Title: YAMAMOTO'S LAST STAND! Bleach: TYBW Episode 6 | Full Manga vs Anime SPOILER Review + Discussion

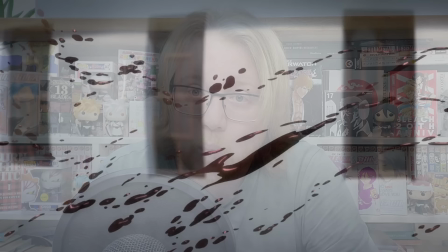So that's two brand new scenes in a row but we then transition into the real start
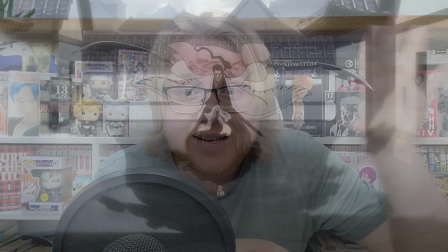of chapter 506 where Kyuraku succeeds in slashing Robert again of course this is the direct follow-up to the initial cliffhanger of the last
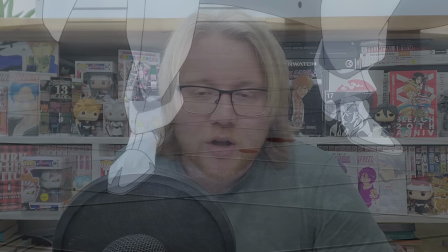episode Kyuraku slices Robert Akutron across the chest blood spurts out everywhere as
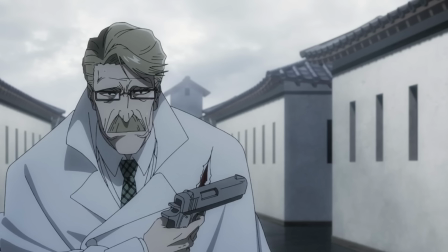Robert skids backwards creating a bit of distance between the two characters I have always loved this moment and I think it's
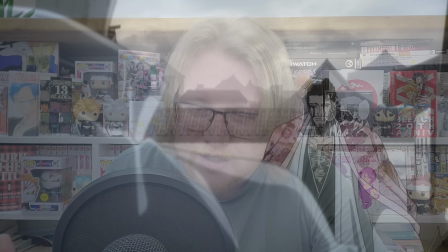really great here as well but I love the fact that Robert starts speaking the first time we've heard him talk and he says to Kyuraku you know it's great that you've managed
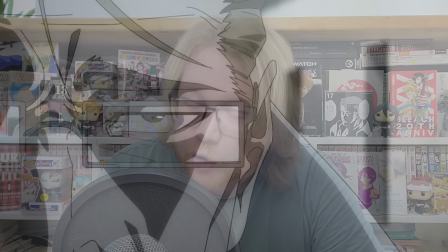to get your morale back but you're all misjudging one small thing
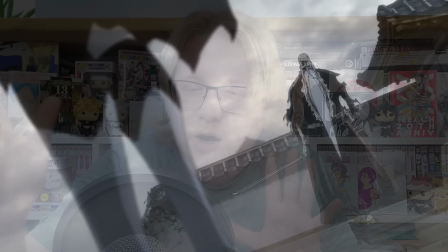your boss will lose to our boss as Yamamoto advances ominously on you Harbark the camera spinning around them both as though they are kind of
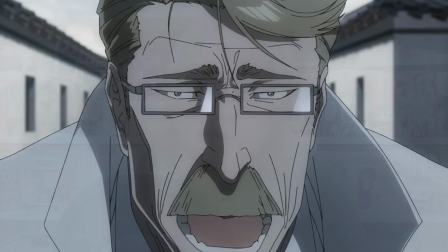encircling one another and Robert says I know that to be true because you guys aren't the
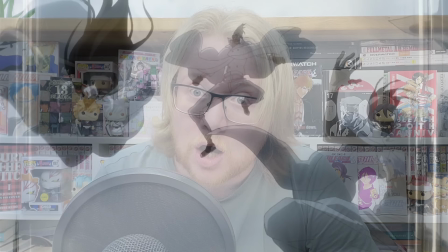only ones who get fired up when your boss gets into a fight and as soon as he says this three
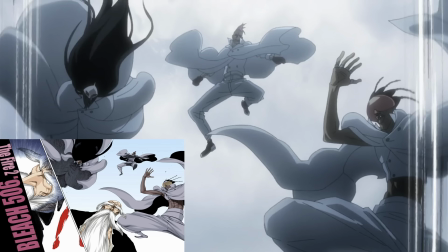Sternritter jump Yamamoto out of nowhere as not Basby and Nananajuku. So far pretty much exactly like it is in the original chapter however here we
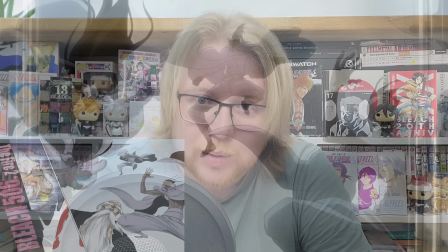do get really my one and only complaint of this episode out the way
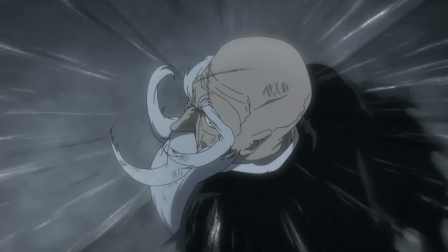and that's that I think this moment goes by so quickly that you
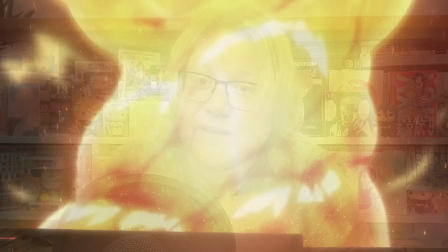can barely even tell who is attacking Yamamoto. if you hadn't read the
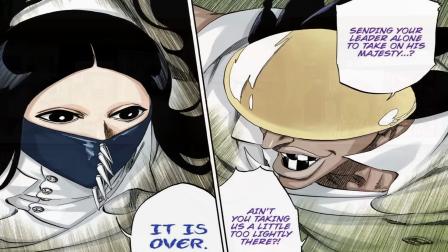original chapter I honestly think you might not have any idea in the source material each of these three Sternritter is given their own close-up and their own line that they all say to Yamamoto before they end up landing nearby here in the anime the only one to say their line is Basby but again with no close-ups with them only appearing on the screen for a few seconds max maybe not even as much as that you honestly wouldn't even really know.
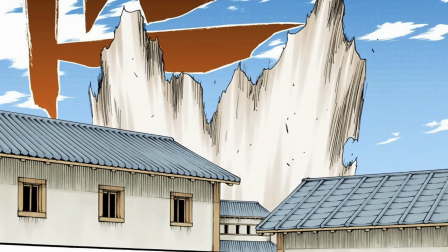In the original chapter these three Sternritter all successfully land on the ground before Yamamoto does anything.
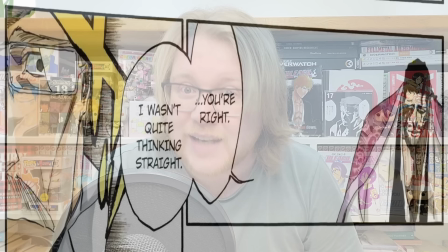We can tell this because there's a plume of dust that bursts out from behind the buildings where they land.
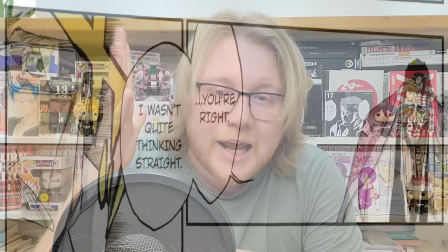At this point Kyuraku says oh yeah you're right I did misjudge something and suddenly a glow flashes on Robert's glasses and he looks in
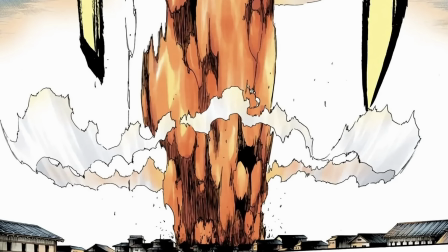horror as that plume of dust is suddenly replaced by a volcanic eruption essentially from Yamamoto's Ryujin Jaka.
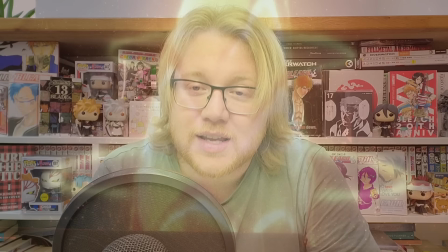In the anime this moment is cut down a fair bit presumably because they wanted to get straight into the fight and have the fight take up the majority of the episode but
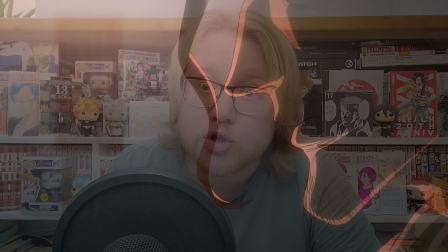basically as soon as the Quincy almost land on top of Yamamoto they are engulfed by this inferno by this explosion but
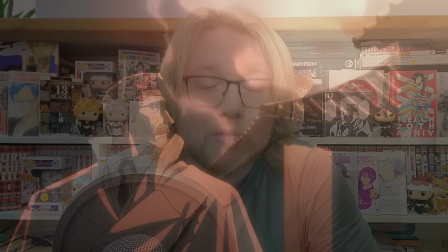then after that most of it is exactly the same. Robert still looks on in horror at this massive blast.
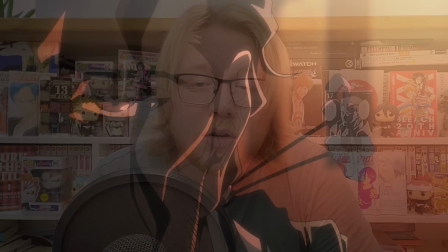Kyoraki with a really sinister look on his face says that yeah you're right somebody
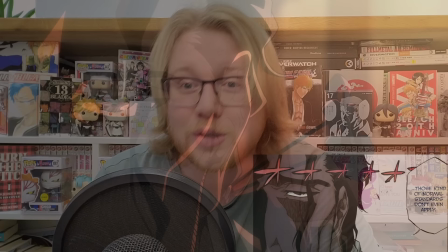did misjudge something what you guys don't realize is that your conventions they
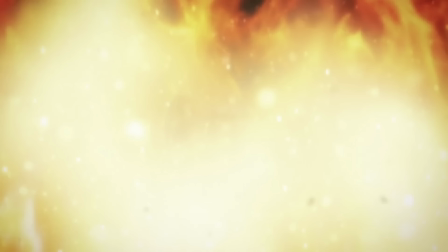mean nothing in the face of old man Yama and that is just such an awesome moment to be fair encapsulated really well as Yamamoto's attack goes
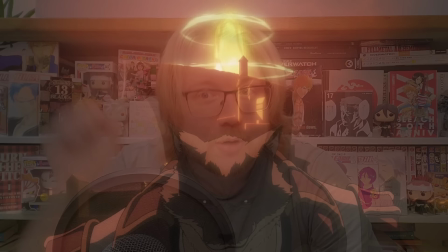off we're treated to some brand new shots of Hitsugaya Soifon and Komamura from all around the Seireite I particularly like the one of Komamura
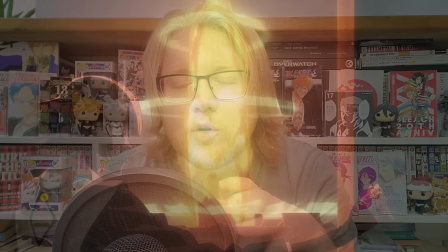where Yamamoto's attack is kind of going off behind the center of the city right behind him that looks really really awesome and it's just really cool to get those
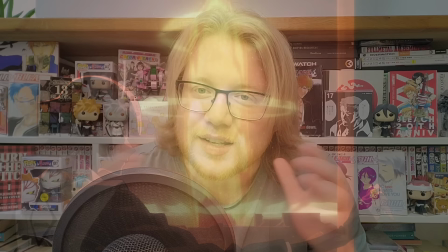flashes of the captain still having their morale boosted by sensing and knowing that Yamamoto has joined the fight and is already having such a massive effect. The close-up of Asnot being completely engulfed in flame is cut here and instead we get a clearer shot of all three
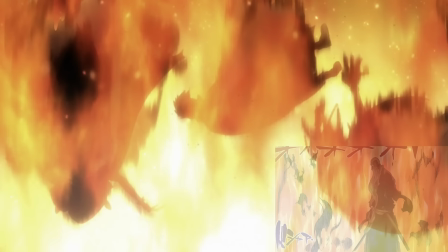Sturmita kind of collapsing to the ground behind this massive veil of fire which we do kind of get in the original chapter but it is a lot clearer here.
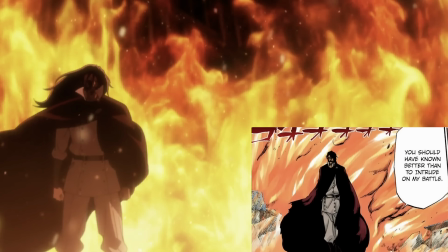The next sequence is mostly the same as it appears in the manga itself with Royd Lloyd basically saying you know oh you were fools for jumping in and interfering
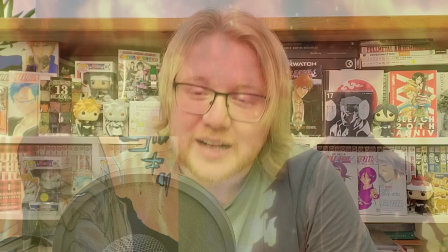in my battle Yamamoto cricking his neck and that's so cool as well Yamamoto coming across as really threatening before lunging for Royd with this
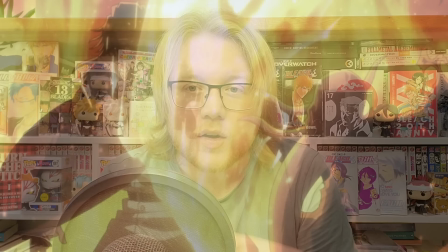blade of fire and striking his arm.